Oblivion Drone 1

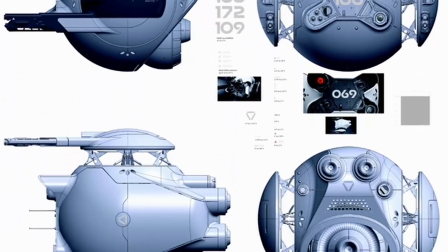(0:13)
wanted the drones to be as realistic as possible.
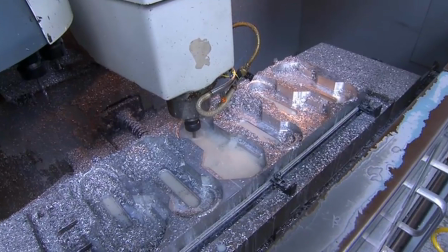(0:18)
Coming from a design background, that's, for me, one of the most fun parts of the project, designing these vehicles down to every nut and bolt,
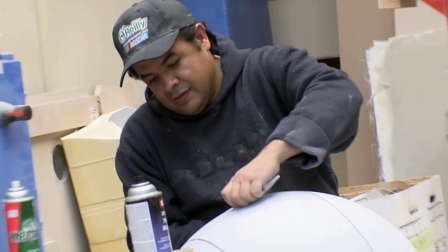(0:26)
every detail, so that when it's built, it feels like a real machine.
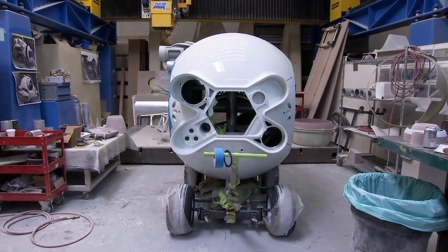(0:35)
The design of them needed to relate to the bubble ship,
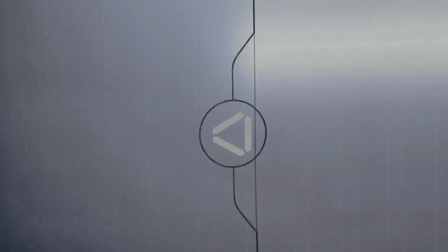(0:39)
also needed to relate to the Sky Tower. All these elements, the elements that come from the TET, all have to relate to one another.
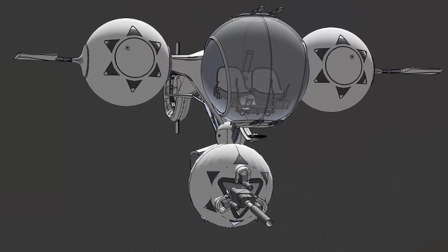(0:45)
So you really wanted to make sure the ball, related to the engines of the bubble ship and the cockpit, and wanted to, be in that family.
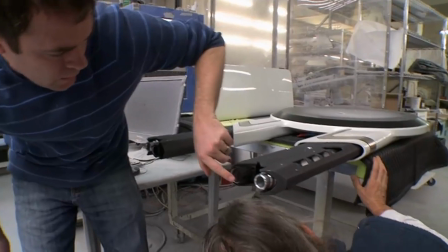(0:52)
And the guns on the drone, they're not exactly the same, but they're very similar in flavor to the guns on the bubble ship.
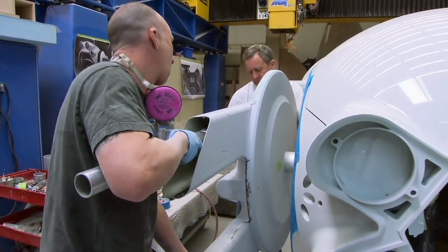(0:58)
So all these things kind of relate to each other. What was interesting about the drone, sometimes an object in the film becomes a character. And the drone represents the TET, and all this has to present the face of the TET in many scenes.
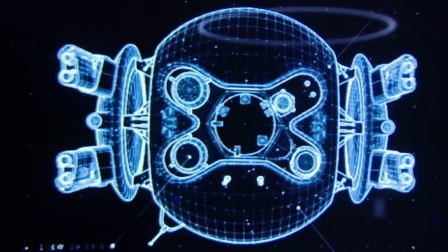(1:16)
It has to make eye contact. It has to look evil.
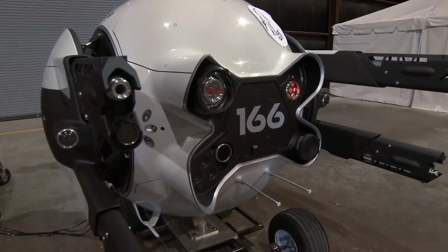(1:22)
We've also have a robotic eye. This is one of our robotic eyes that goes in the drone.
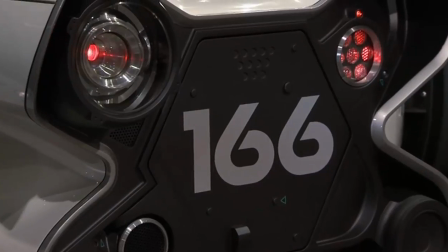(1:30)
There's a lens that goes in here. This moves in every direction, and it's backlit.
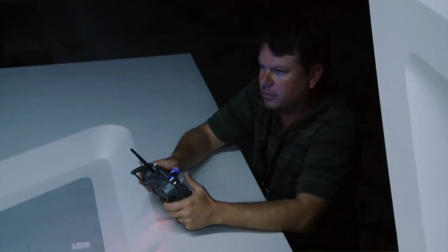(1:35)
And this is all done by remote control. The drones really are a character in this movie, so it was important that they feel like real machines.
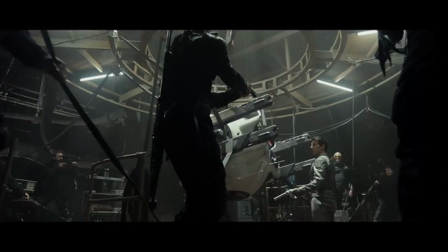(1:49) Give it some space. Come on, you're making it nervous. That is one pissed-off weapon.
And that includes, every internal component as well.
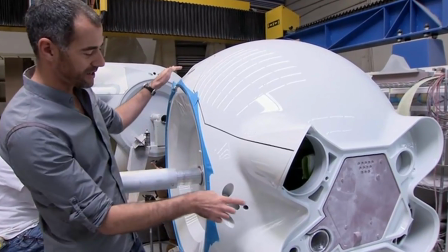(1:58)
So these are vector XYZ orientated thrusters.
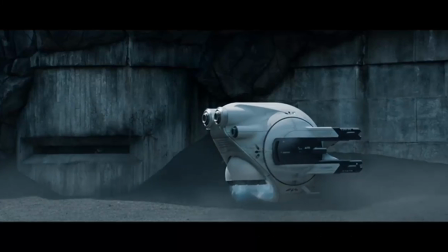(2:03)
So if this thing is hovering steady in the air, it can adjust itself just by bursting a combination of thrusts. And that helps the audience to understand, oh, this is how that thing steers.
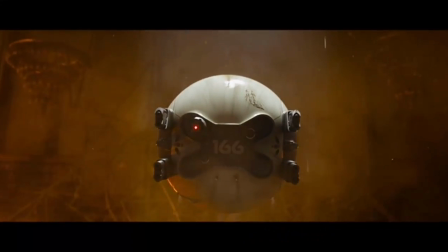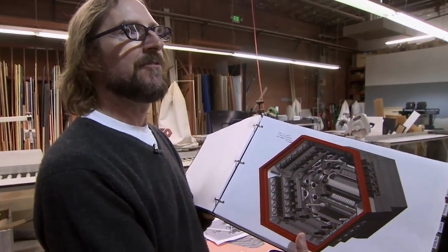(2:21)
This is what's called the fuel cell compartment in the drone.
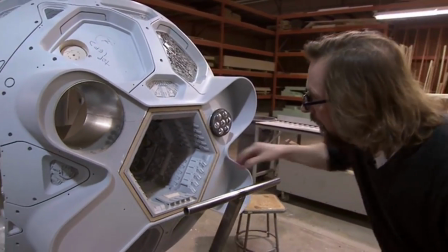(2:26)
We've created this bay where our fuel cell comes in here.
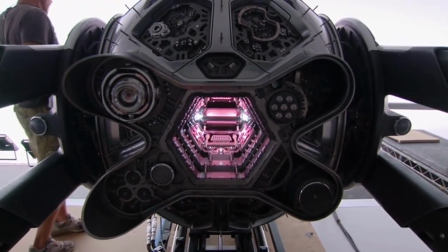(2:32)
This will all be lit up. These have individual LEDs that are in here, and Tom can actually pick out a piece and work in here as well. It was so intense discussions with the director, the production designer, how this hatch opens.
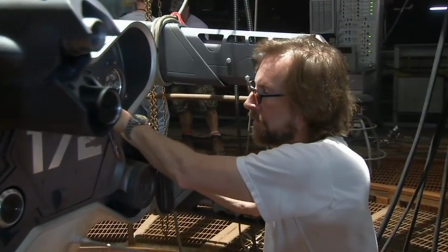(2:48)
It's just a simple hatch.
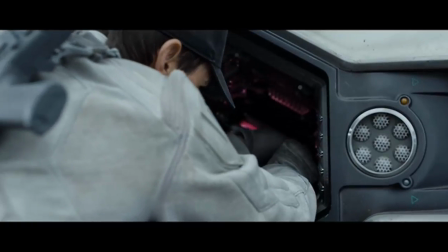(2:49)
Tom gonna reach inside and change the fuel cell, but to what angle should that open so it's easy for him to reach in, gonna look good on camera.
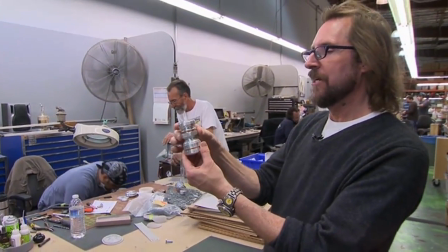(3:00)
We're making different parts for Tom to interface with that can be removed, that can pop out.
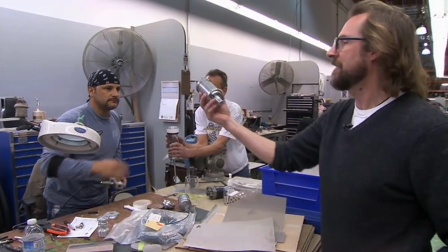(3:06)
He can remove that. We're still detailing this out, but this is about part replacement.
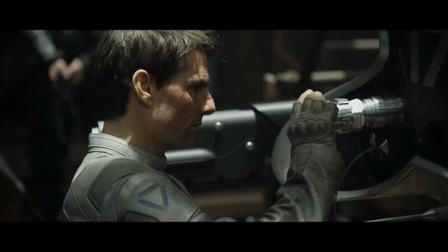(3:10)
So basically, something will present itself, and he can take that part out and replace it with another part.
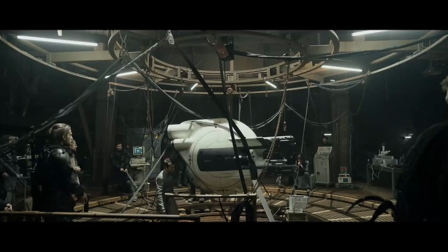(3:16)
Goes back in. Jack is a drone repairman, so all the things that he has to do to interact with this drone,
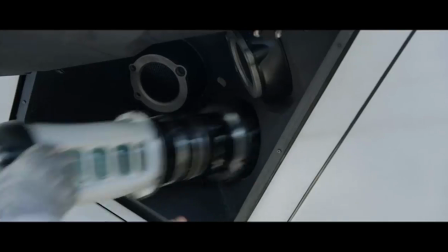(3:24)
whether he's changing a fuel cell or an exhaust manifold or a lens and fixing it,
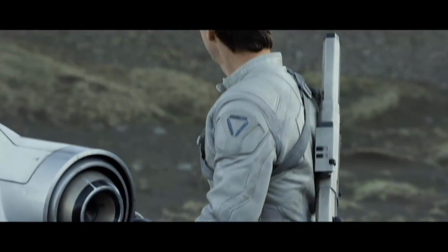(3:29)
it's all very tactile. There's a couple different incarnations of the drones.
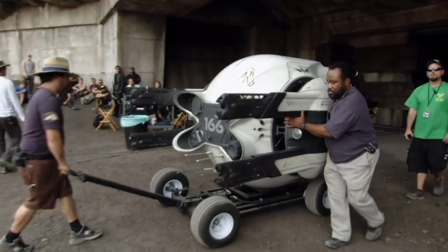(3:34)
The exterior of the drones was done by Wild Factory, which is kind of the white look of the exterior.
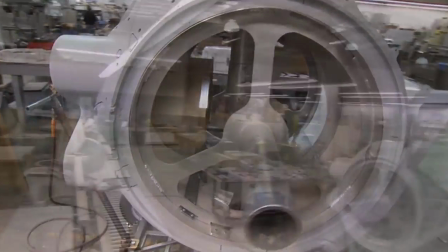(3:39)
The interior of the drone, that was done by Doug Harlocker. He did that one with his shop, ISS in LA, and they did an unbelievable job.
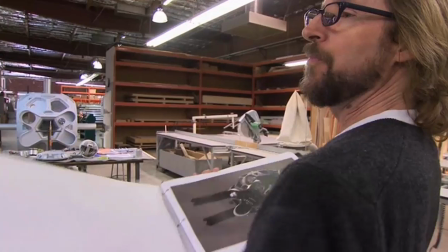(3:48)
This is the beginnings of our Drone 109. Basically, we're calling it the Terminator drone.
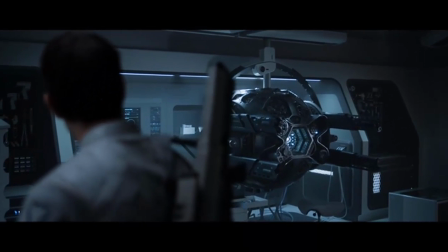(3:55)
The stripped-down version that's in Jack's workshop, and it's his sort of pet project that he's just trying to get this thing going.
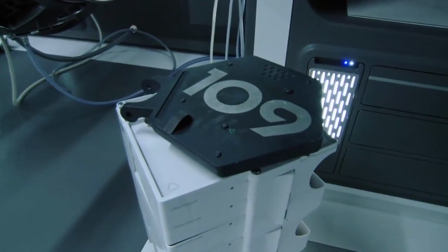(4:02)
It's been in the shop for a while. What was sort of interesting for us to explore was to think that it's a dead drone when Tom is working on it.
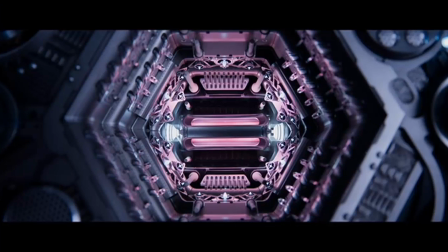(4:09)
He's frustrated that he can't get it going. But in the end, it's really controlled by the TET.
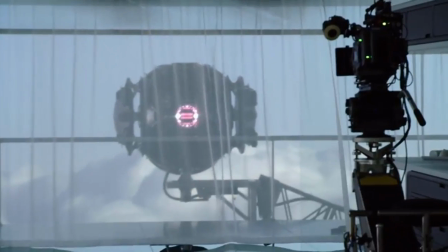(4:15)
It's always been just a sleeper that Sally could activate.
Ready, and action!